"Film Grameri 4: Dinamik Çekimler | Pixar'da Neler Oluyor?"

Şu ana kadar hikayeyi sahneleri ve kareleri ayırdık. Karakterleri sahnede nasıl konumlandırmamız gerektiğini inceledik ve farklı çekimler ve kadrajlar elde edebilmek için kamerayı nasıl kullanmamız gerektiğini gördük. Kameramız şu ana kadar hep sabit durumdaydı. Yani sahne boyunca tek bir konumda durup tek bir yönü çekiyordu.
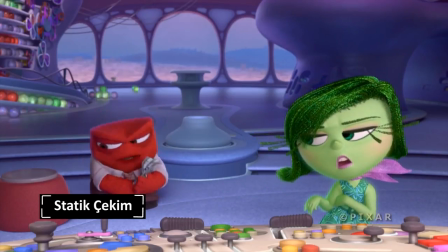0:19 Buna statik çekim deniyor. Statik çekimlerle basit ve doğrudan bir kadraj elde edersiniz. Çok fazla dikkat çekici değiller. Tabii her zaman kamerayı sabit tutmak zorunda değiliz. Kamerayı istediğimiz gibi hareket ettirerek dinamik çekimler de elde edebiliriz.
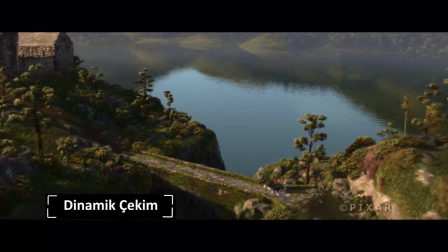0:32 Dinamik çekimlerle hız algısı veya odak değişimi gibi çeşitli efektler elde edebiliriz.
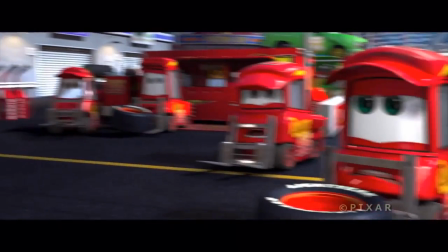0:37 Dinamik çekimlerin pek çok farklı çeşidi var.
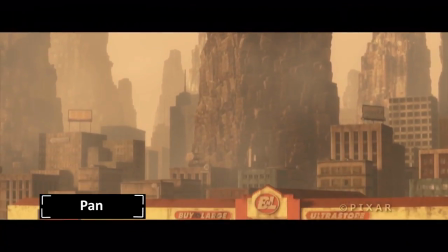0:39 Mesela pan gibi pan yaparken kamera sahne ile ilgili daha fazla bilgi verebilmek için yatay veya dikey eksende hareket eder.
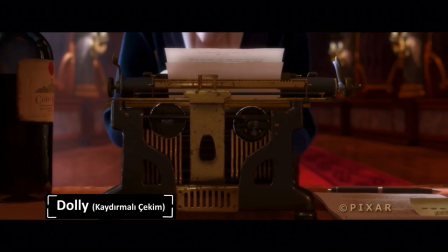0:47 Dolly'de denen kaydırmalı çekimde kamera yere paralel olarak sanki rayların üzerindeymiş gibi hareket eder.
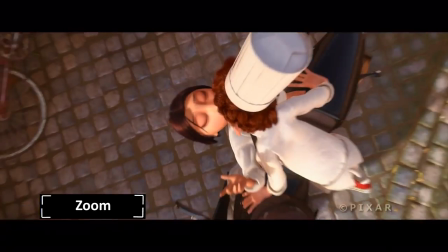0:54 Zoom çekiminde kadrajdaki aksiyona yaklaşma ya da ondan uzaklaşma söz konusudur. Takip çekiminde ise kamera hareket halinde olan sücreyi takip eder. Bunlar kamerayı hareket ettirmemiz gereken sahnelerde kullanılır. Örneğin kadrajdaki hareketi takip etmek için ya da seyirciye belirli bir duyguyu aktarabilmek için bunları kullanabilirsiniz.
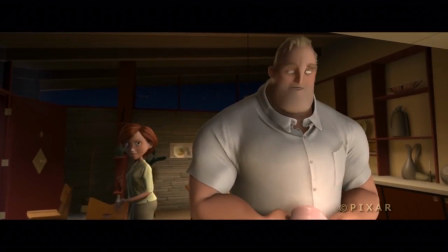1:18 Yani bir odanın içinde duran, başından geçen önemli bir konu hakkında konuşan bir karakteriniz varsa ve karakteriniz konuşurken kamerayla ona gitgide yaklaşırsanız seyirciye karaktere daha yaklaştıkları ve onu daha dikkatli dinledikleri hissini verebilirsiniz. Seyirci böyle hissedecektir. Mesela yukarı bakta,
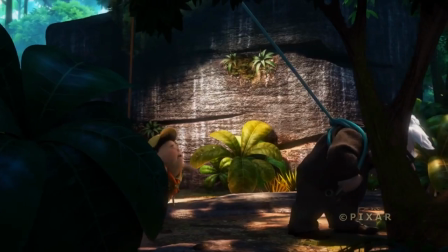1:40 kuşla ilk tanıştığımız sahnede kamera çok yavaş yavaş oynatılır ve epey yavaş yürümekte olan Carl'ın hareketlerini takip eder.
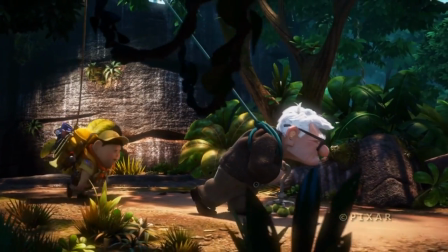1:48 Bu sayede seyirci bu maceranın çok ama çok yavaş ilerlediği fikrine kapılır.
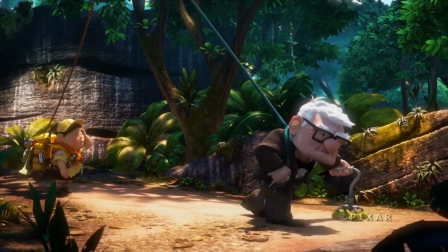1:55 Sahnenin devamında Russell'ın artık tuvaletini tutamayacağı için kendini yere bıraktığı
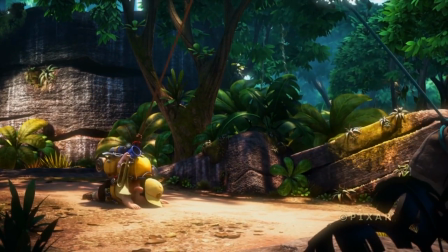2:00 noktada kamerada ikilinin macerası gibi aniden durup kalır. Kamerayı hareket ettirmemizin amaçlarından biri seyirciye almaları gereken mesajı almaları gerektiği anda verebilmektir.
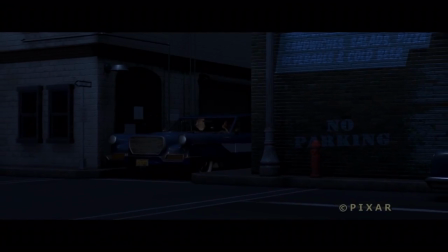2:13 Bob ve Frozon arabada oturmuş, polis telsizini dinlerken kamera o arabadan onları izleyen Miraj'ın arabasına doğru çekilir
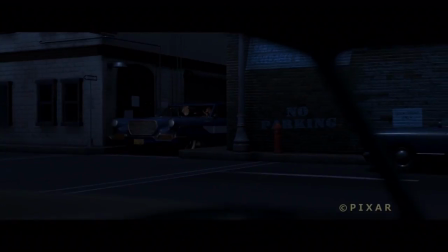2:20 ki böylece sahnede sahnenin başında orada olduğunu bilmediğimiz üçüncü bir kişi olduğunu anlarız.
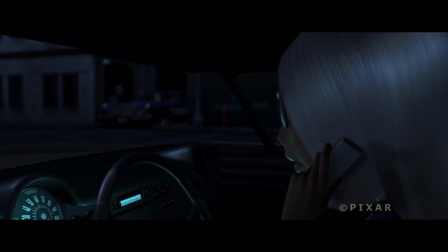2:26 Bu onları izleyen Miraj'ın bakış açısıdır. Kameranın zaman zaman tıpkı bir tripota sabitlenmiş gibi hareketsiz durmasını istersiniz ama zaman zaman da kamerayı elde taşımanız gerekir.
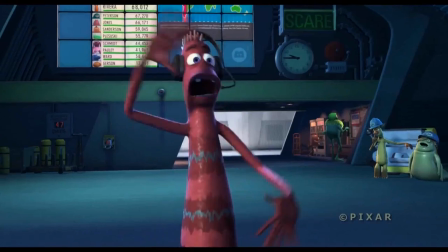2:36 Sevimli canavarlarda CDA'nın yani Çocuk Algılama Ajansı'nın canavarlardan
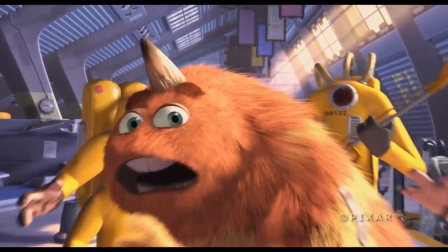2:43 birinin üzerine yapışan bir çocuk çorabının yanlışlıkla canavar dünyasına girmesi sebebiyle kata üşüştüğü bir sekans vardı.
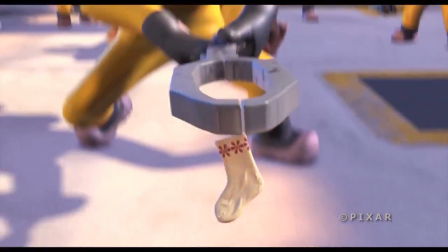2:50 CDA'nın sahneye girişini elde taşınan bir kamerayla çekmeyi tercih etmiştik.
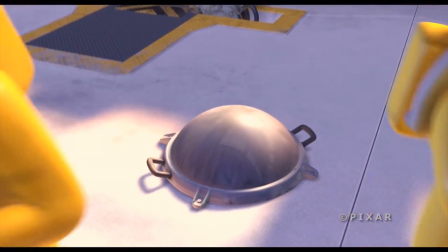2:55 Bu sahnedeki tüm kameraları da aynı şekilde kullandık. Çalkantılı ve doğal bir his yaratmak istedik.
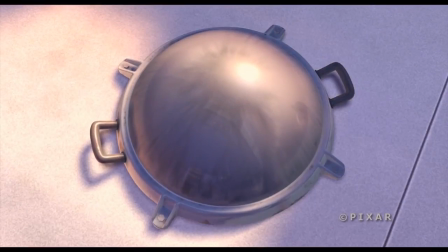3:00 Bu sahneyi o gün orada bulunan ama böyle bir olayla karşılaşmayı beklemeyen bir grubun çorapla karşılaştıklarında panikleyip anlık hareketler yaptıkları bir belgesel çekimine benzetmeye çalıştık. Bu sayede tripod'taki bir kameranın elde edeceği statik görüntüden çok daha hareketli ve heyecanlı bir sahne ortaya çıkmış oldu. Bunu yapmayı amaçlıyorduk. Bu yüzden kamerayı hareket ettirdik. Seyirciyi hiçbir zaman aklınızdan çıkarmamalısınız. Çünkü burada sadece bir çekim yapmıyorsunuz. Aynı zamanda sahnedeki kişinin ne hissettiğini seyirciye aktarmaya çalışıyorsunuz. Ve o an biter bitmez sahneyi yeniden karakterinizin bulunduğu yere odaklanmalısınız. Kamerayı sürekli hareket ettirmek eğlencelidir ama dikkatinizi dağıtabilir. Kamera hareketleri müthiş enerjili ve her şeyin birdenbire dramatikleştiği sahneler yaratabilir. Ama seyirciyi kaybetme riski de vardır. Ve biz hiçbir zaman bunun olmasını istemeyiz. Arkadaşlarımın da söylediği gibi hareketli kamera kullanımının pek çok farklı yolu var. Statik bir çekimin aksine dinamik bir kamera dikkati kendisine çekebilir. O yüzden bu çekimleri kullanırken çok dikkatli olmalısınız.